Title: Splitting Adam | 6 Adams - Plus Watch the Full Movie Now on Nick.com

Hey, guys, what's up? It's Jace Norman from Henry Danger. And I'm starring in a new movie called Splitting Adam.
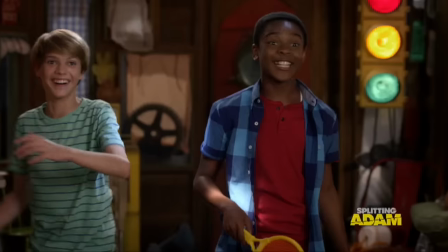[0:06]
In it, I play a kid named Adam Baker, who's way too overworked, has no time for his friends, doesn't even have the confidence to talk to the girl he's crushing on.
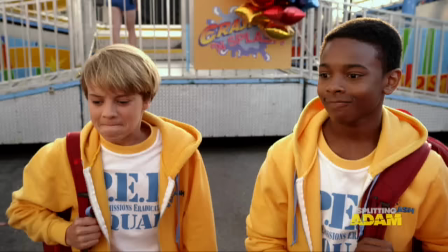[0:15] I caught you secretly snapping phone pics of Lori while she was teaching basic rescue. They were for the newsletter, okay? I swear.
So, Adam figures out a way to clone himself five times, Which, at first, is really cool.
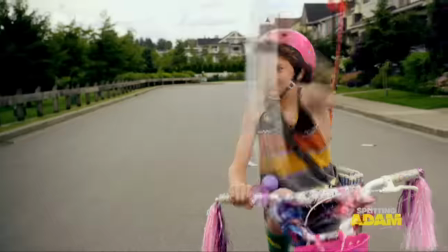[0:30] This is the most awesomest thing that ever happened to us.
Until the clones start taking over his life and things start to spiral out of control. Now, obviously, we didn't find some mad scientist to actually come and clone me. So, I bet you're wondering how six of me got into one scene.
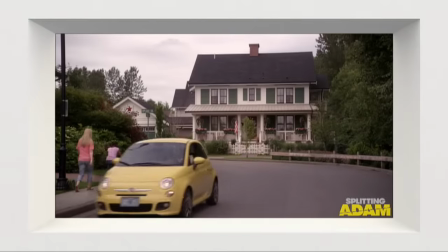[0:46]
Well, it's all about the special effects. For example, check out this scene where Adam's mom calls in to check in on him, but little does she know, she's actually talking to his clones.
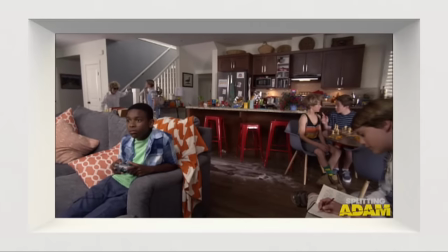[0:55] Bank of residence, may I ask who's calling? Sweetheart, it's mom. No.
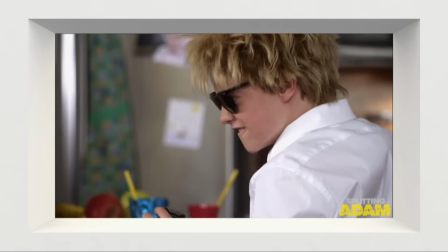[1:00] Who this? You know darn well who this is. Quit goofing around.
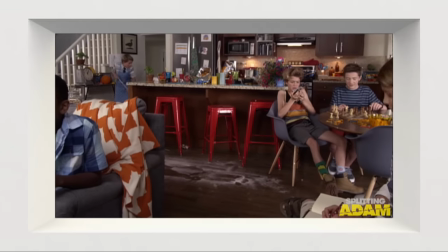[1:08] Hug. Don't you hug me. My minutes are running out. Anna speaking.
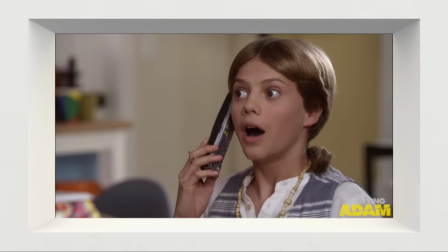[1:14] I know who's speaking. What's going on over there? Ah, dear mother. You sound weird.
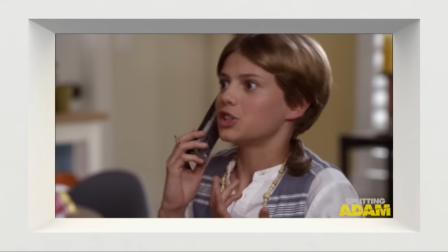[1:20] You must have checked the joy in my voice, but rest assured there's nothing to worry about here. Everything here is just...
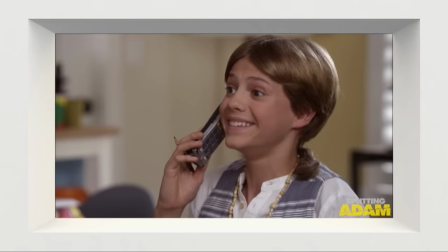[1:24] No. Blessed and wonderful. Okay, what's going on over there?
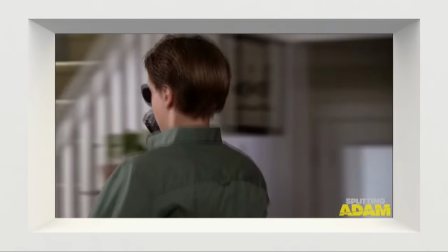[1:30] Go for Baker. Adam Baker, you put your Uncle Baker. Put it down.
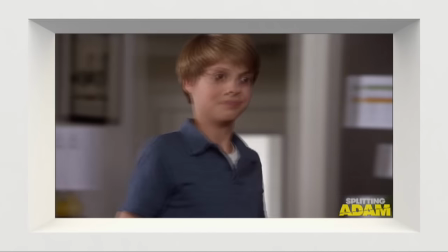[1:35] Put it down. Who's that? Wrong number. Remove it. No.
Pretty cool, huh?
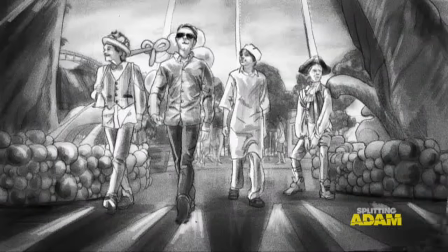[1:40]
Now, it all started with what we call the storyboards. These are drawings that an artist creates to help map out each shot of the scene before we even begin shooting.
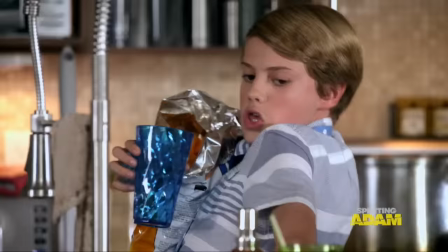[1:50]
So, let's take a step back and look at what this scene looked like before any of the special effects we're adding.
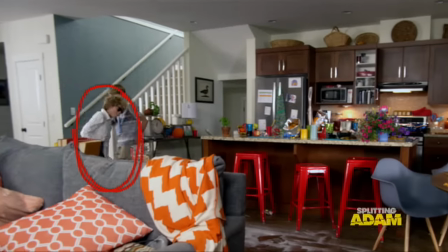[1:56]
That's me acting as one clone running down the stairs, while a body double dressed up as another clone is sweeping the floor. We call these body doubles stand-its because they're literally standing in the place of other characters, so I know where to look when I'm talking.
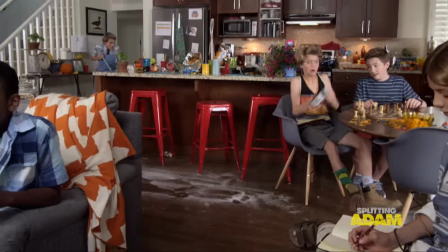[2:10]
We also use a stunt coordinator, which you can see right here, to carefully choreograph all the phone tossing from Adam to Adam.
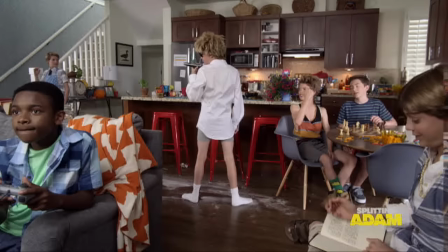[2:17] Adam speaking.
He would stand off camera and throw the phone to me, so then later when we put the scene together, it appears that I'm passing the phone to myself.
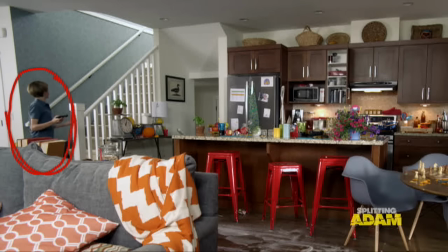[2:27]
So after I finished acting out the scene as one clone, what was that? I would go change into my next character and then come back and redo the scene.
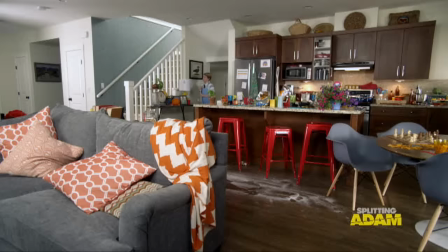[2:34] Go for Baker.
Sometimes it would take up to like seven takes to get it right before we moved on to the next character.
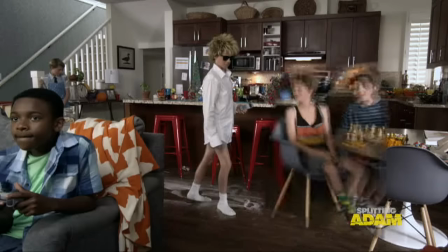[2:41]
Then we would give the footage to a special effects guy who would cut and paste all of the atoms together on the same background, making it look like we were all interacting with each other.
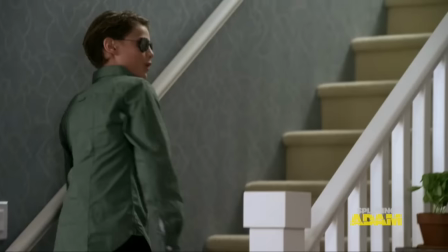[2:50] What was that? Wrong number.
So, now that you've gotten an inside look at all the cool movie magic, be sure to catch my new movie, Splitting Atom, and even more movies on Nick.com and the Nick app.